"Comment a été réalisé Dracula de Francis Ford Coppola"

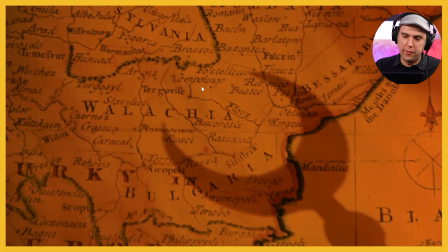Hein, donc voilà, qui arrive comme ça, comme pour dévorer en fait.
Quand la Roumanie menace.
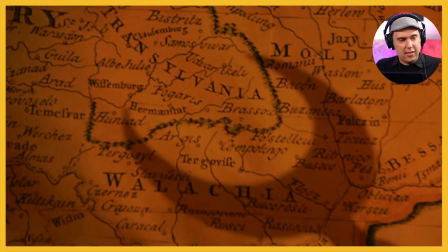Et là, vous avez vu qu'en plus, non seulement donc elle s'avance, mais elle s'étend sur les côtés.
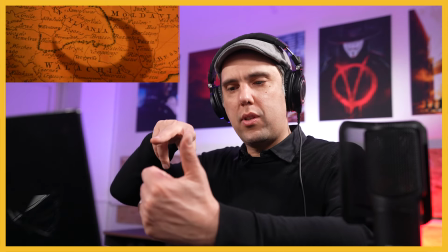Donc on imagine qu'il y avait le croissant qui était à côté d'une source et qu'on s'éloignait de la source de façon à ce que justement on ait un nombre de plus en plus étendu.
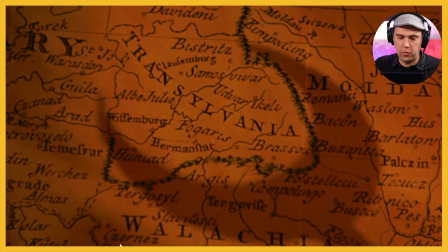Toute la chrétienne.
Avec bien sûr là des reflets de flammes, bien sûr. On a la sensation que c'est ça, la source de lumière qui crée cette lumière.
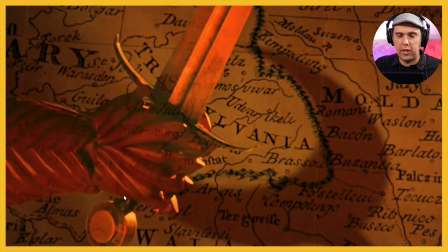En transit.
De nouveau, fondu enchaîné, avec une main rouge, donc là qui avait été annoncée avant, et une épée. Et vous voyez que cette épée arrive par la gauche, alors que là, on a une menace qui arrive vers le bas droit.
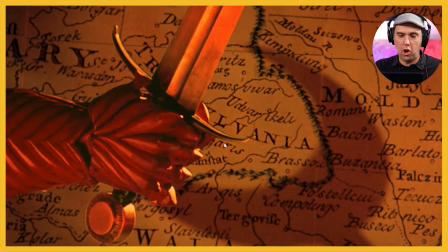Et elle vient en opposition. D'ailleurs, là, on voit que le croissant n'avance plus. Donc, on se dit, OK, il y a un opposant, il y a un challenger. Il est là, pour bloquer l'invasion.
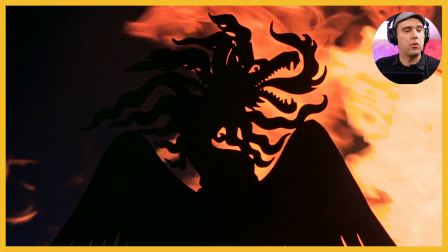Surgit un chevalier roumain de l'ordre sacré du dragon.
Donc, sacré du dragon, on voit de nouveau fondeux enchaînés, un dragon, donc qui est là avec, on va dire, des flammes sculptées, mais on voit de réelles flammes derrière.
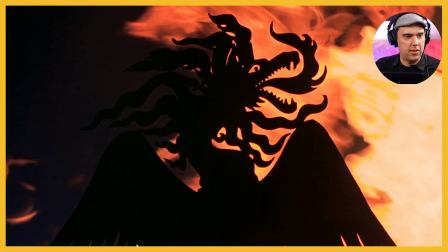Hein. Donc, il y a une direction artistique qui est très élégante, hein, franchement.
Dans sous le nom de...
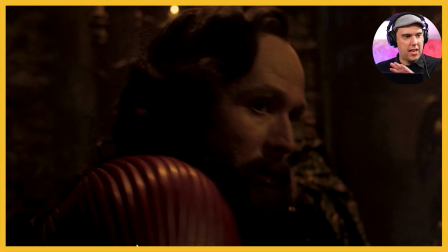Et hop, vous avez vu, il y a eu une sorte de balayage noir qui nous permet, boum, d'arriver sur lui. Et là, par association, on avait un chevalier de l'ordre du dragon. Hop, on arrive sur lui. Donc, on comprend très simplement que c'est lui.
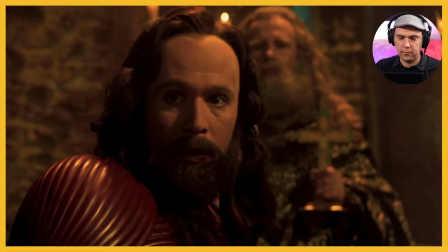En plus, on a le même code de couleur, là, ici, rouge.
Dracula.
Et derrière lui, il est associé à un prêtre.
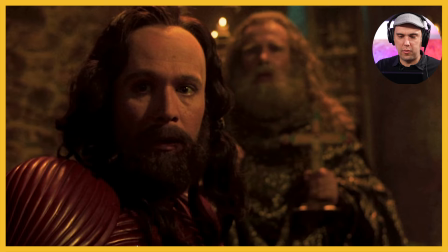Donc, on voit aussi, voilà, à quelle religion il est associé. Voilà son casque.
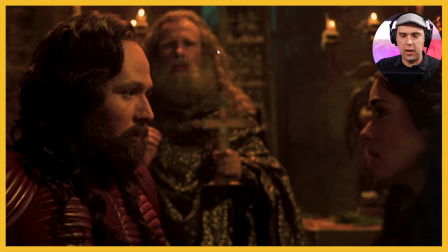Et là, on élargit de nouveau. Tout ça est fait en un plan. Hein. Franchement, l'apparition de Dracula, hop, le fait, c'est le champion de la religion catholique. Et la caméra recule pour faire rentrer sa promise.
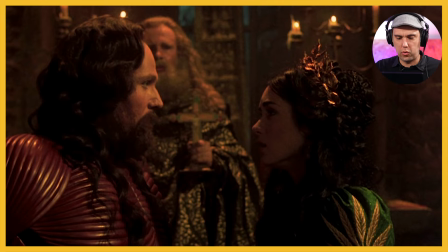Une couleur complémentaire, hein, elle est sur du vert, alors que lui, c'est plutôt sur du rouge. On s'embrasse.
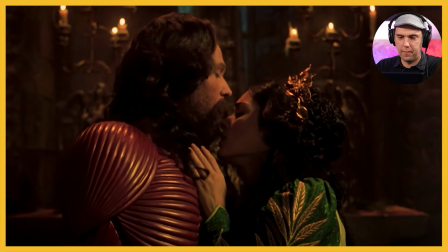Voilà, on comprend leur relation, on a bien compris.
À la veille de la bataille, sa promise, Elisabeth.
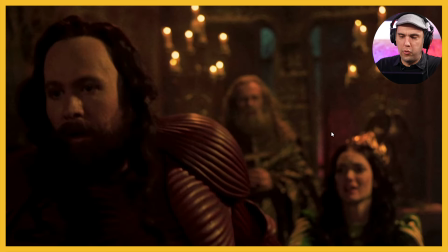Il part, et vous avez vu que dans la profondeur de son chant, eh ben, il y a Elisabeth. C'est-à-dire qu'on imagine qu'il part, mais il entend encore les supplications de sa promise derrière.
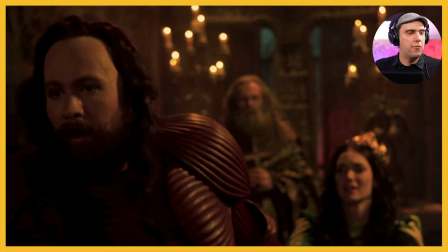Donc c'est comme si c'était un frein. Il avance, mais on ne voit pas ce qu'il voit. C'est-à-dire que c'est comme s'il était encore ancré en arrière.
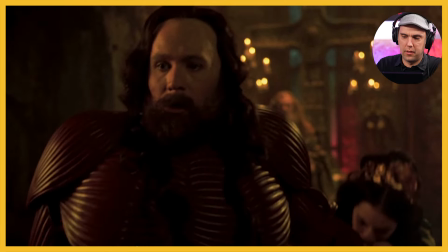Hein.
Il chérissait plus que tout au monde.
Voilà.
Compris qu'il devait affronter une force insurmontable.
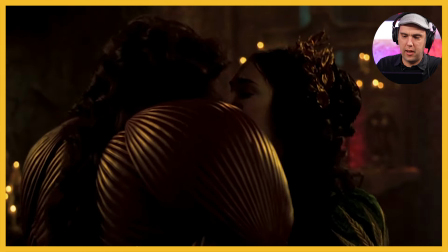Il se tourne vers elle, il s'embrasse une dernière fois.
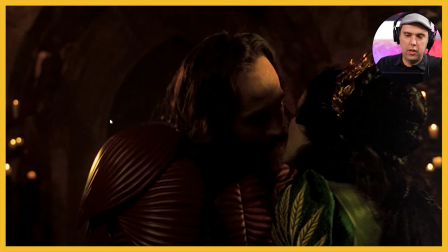Et là, regardez, sur le raccord, on change d'angle et on voit que maintenant...
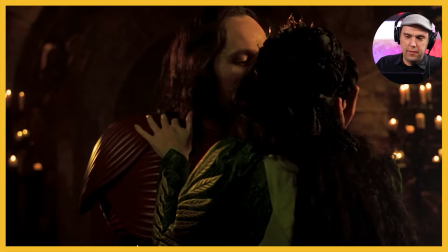De ne jamais revenir.
Il va de l'avant.
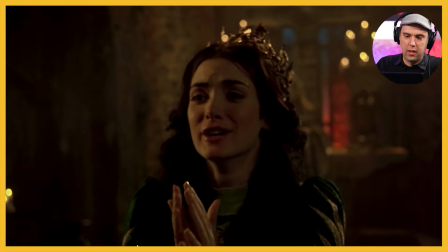Et que là, maintenant, c'est la bataille. Voilà, on cut sur elle, bien sûr, c'est la dramatisation.
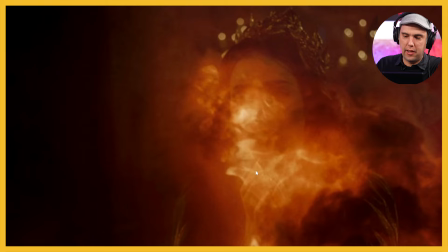Je vous supplie de ne pas partir.
De nouveau fondu enchaîné, flamme, donc on comprend que c'est la bataille.
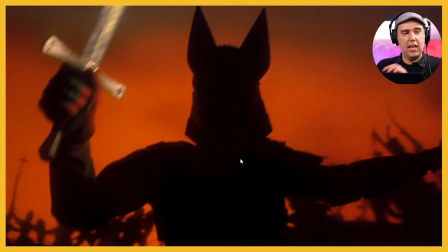Hop, de nouveau fondu enchaîné et élargissement de la caméra, on recule. Hein. On voit que là, on est dans du silhouettage, on comprend par rapport au casque qui était très facilement identifiable que c'est Dracula qui est là.
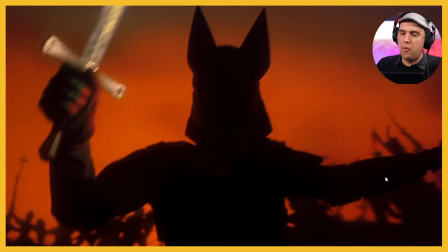On voit d'ailleurs que c'est très stylisé ici parce que on ne voit pas de détails sauf l'épée qui est dans la lumière.
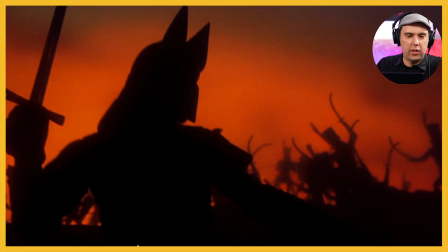Hein. Et c'est bien sûr paix de la religion catholique. Hop, là, refondu enchaîné.
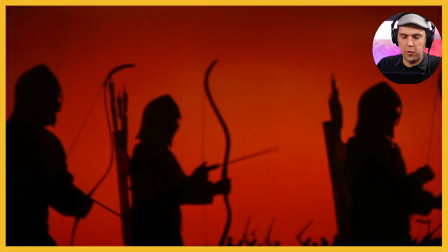Donc de nouveau, on est en silhouettage. Fond rouge, hein, évidemment, c'est la bataille, c'est la guerre. Donc ça traduit bien sûr la violence. On élargit.
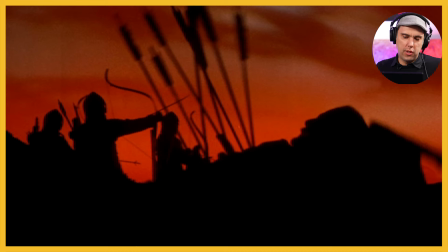On avait un mouvement qui était plutôt caméra à l'épaule, hein, de façon à donner une sorte de dynamisme, même s'il n'y a pas de grand mouvement, mais on sent qu'on n'est pas sur un plan bien stable.